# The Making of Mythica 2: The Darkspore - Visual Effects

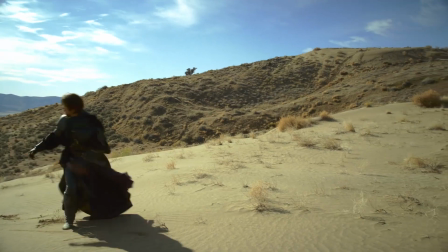There's some dirt maybe over here, or just those kinds of little details that kind of help your brain go, oh yeah, I see details in real animals, I could buy that.
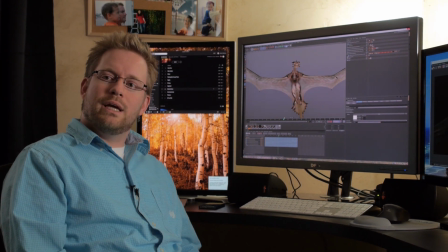So that's kind of a lot of what I do, is kind of taking it to that final step to where you light it,
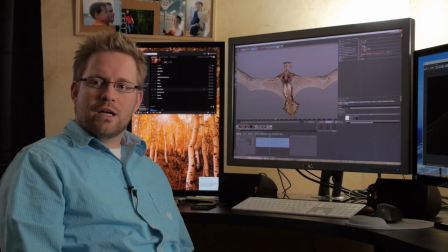you set it in a scene, and then you make sure that it's reacting to light the right way.
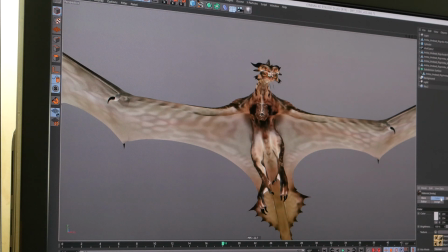So once we've done that, we'll render it, we'll light it, we'll put it in the scene and say, hey, the sun's coming from behind him here,
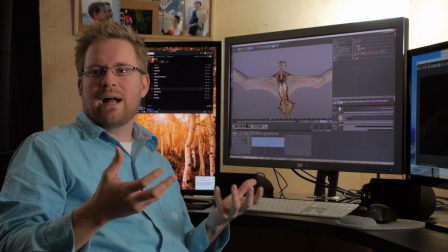and we need to match the highlights and the shadows and everything to the right places from the real shot.
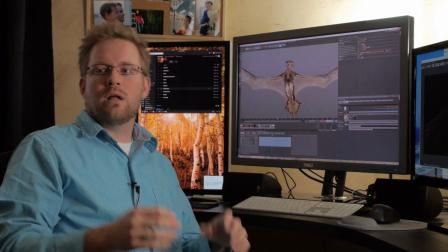So we'll kind of do that, set the light in the right place. And one of the challenges actually is making something feel realistic but also pretty.
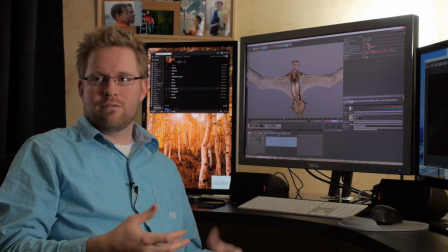So sometimes we'll cheat things, we'll have the sun slightly off a little bit or whatever,
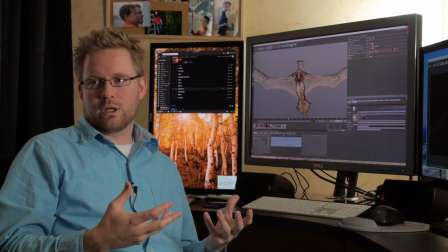if it's a little bit prettier, but it feels like it could still work in the scene, because very often the actual scene lighting is kind of boring.
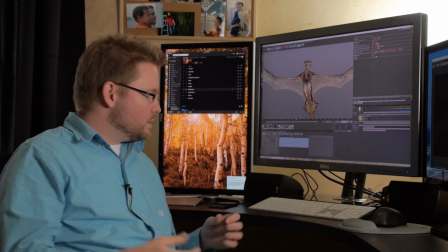So we'll do that and kind of ride that balance between pretty and realistic. We'll render it out, and that's when we take it into our compositing software.
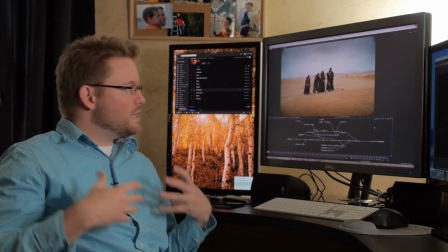So compositing is when you take all the layers and you put them together.
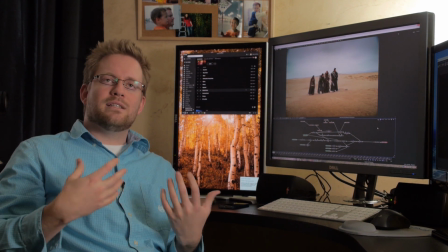And this is a challenge because, again, different cameras see different colors in different ways,
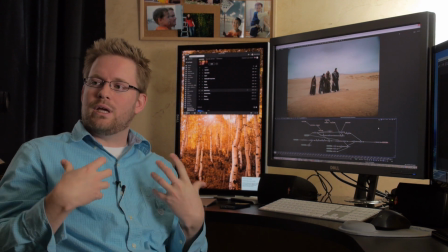react to light in different ways, and so you have to kind of gauge that and say, here's how this is coming across.
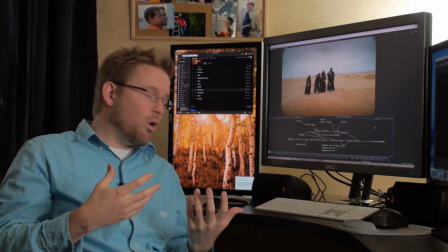I need to make this dragon now feel like it's part of this world and that it was shot by this camera.
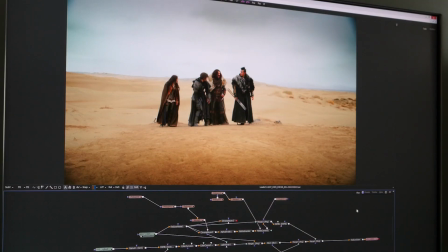So we'll have this. This is our plate of our heroes being surprised by this terrifying dragon who's just kind of come up to make his presence known.
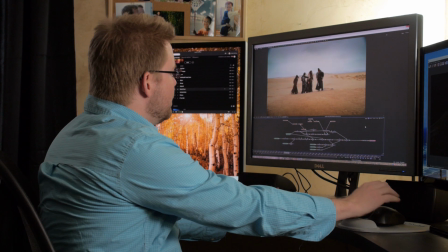And we'll say, okay, so let's put our dragon in there. So we'll take a couple of steps, but we'll bring in our dragon.
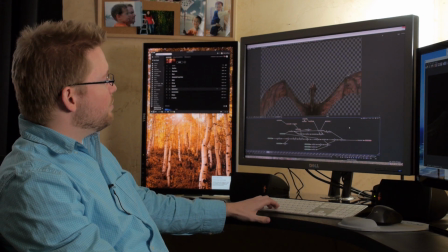So here you can see, now we've got a couple of differences here. If I pause it here, kind of where his wings are kind of spread out,
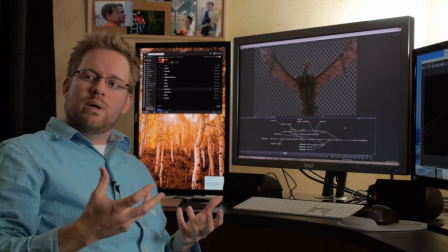you'll see now we can see like some light bleeding through the wings because they're thin and there's blood in them,
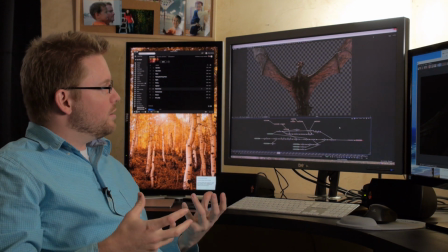and we got some nasty veins going on and that kind of thing. So this is an undead dragon, and those little details tell us this guy is gross and nasty and kind of a bad guy.
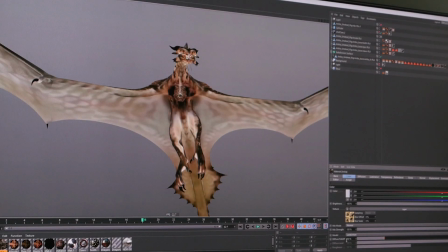So you can see kind of some of that stuff starting to come together, and you can see the difference between kind of where we start and where it ends up with a lot of those details.
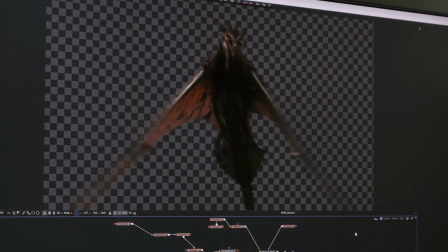So we'll take that and we'll apply motion blur, which is just what the camera sees when something's quickly moving.
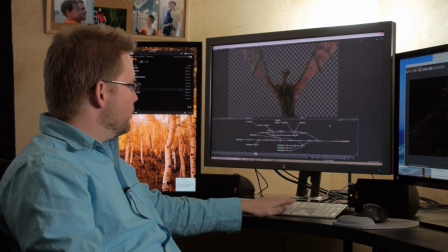You don't see individual perfect little frames. There's quite a bit of blur that goes on, and that helps your eye believe that something was shot by a camera.
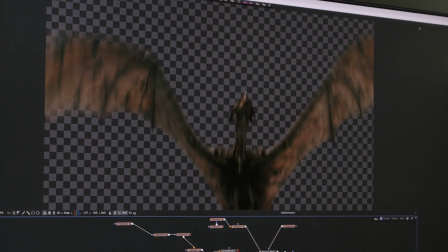And then there's a long process of taking the colors and tweaking them to kind of make it feel like it lives in that same scene.
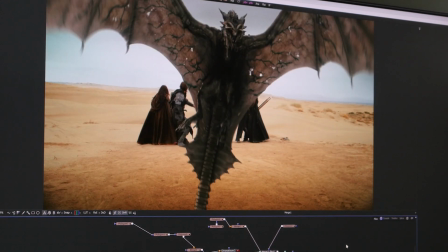If I just plopped him in here without kind of doing that process, it doesn't feel right. The levels are not correct, and it doesn't feel like it marries into that scene.
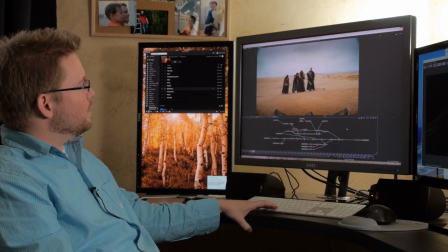So here's him with kind of the colors adjusted, and he feels kind of like he lives in that same world, essentially. So at this point, we have to say, okay, we need to isolate these characters from the foreground because they need to be in front of the dragon.
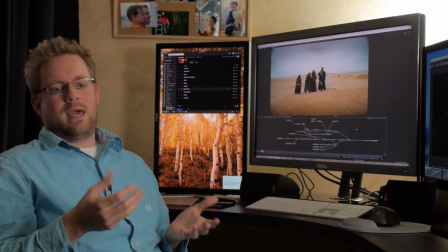So this is a process we call rotoscope, which is essentially hand tracing every frame, which is really painful.
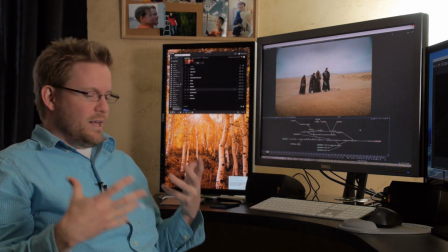And you have to do it in a way that works from frame to frame.
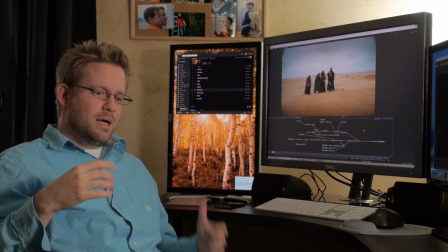So you can imagine if you cut out each frame, one frame at a time, and then laid them together in a sequence, you'd probably see some weird buzzing and some stuff.
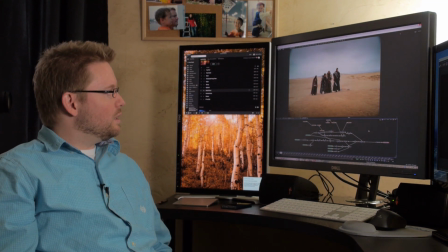And so you have to do this in an intelligent way that allows them to feel like they're actually cut out.
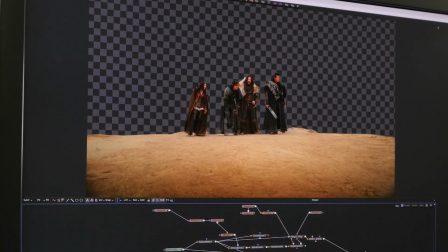So we'll kind of do that process, and that's sort of what we've got here, is these guys on top of a transparent background.
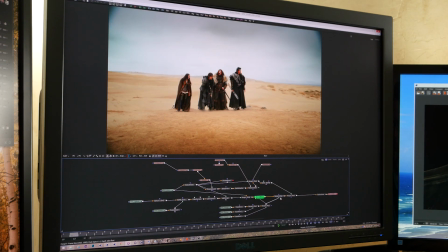So we can now put the dragon behind them. So we'll grab the dragon, put him in, and that's kind of what we've got going on here.
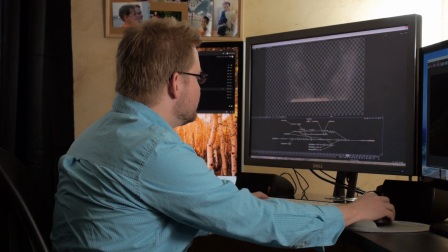So I've also taken some debris elements, just kind of some dirt charges and some other things.
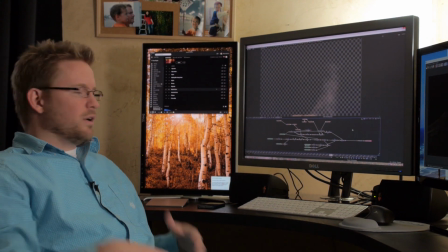We'll take organic elements often and put them in front of things just to kind of tie things in and help them feel realistic.
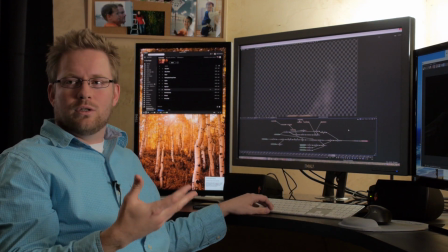And these are elements that we've either shot or created, or sometimes we'll use stock elements from other people.
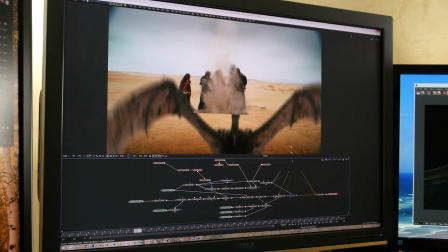And so we put them all together, and what you get is kind of this final shot where it feels like,
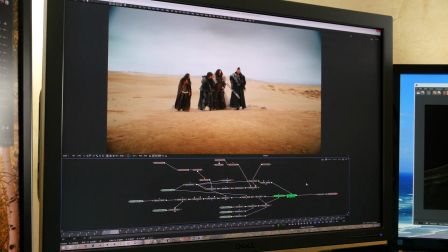okay, yeah, that dragon could be coming out of the ground and terrifying these guys.
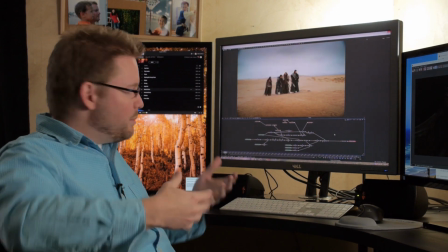And you can kind of see the debris, popping up because he's coming out of the earth a little bit there, and their kind of surprised moment.
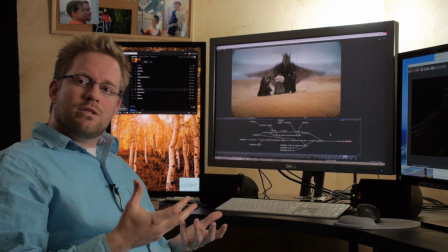So that's kind of some of the things that go into making this kind of stuff come together.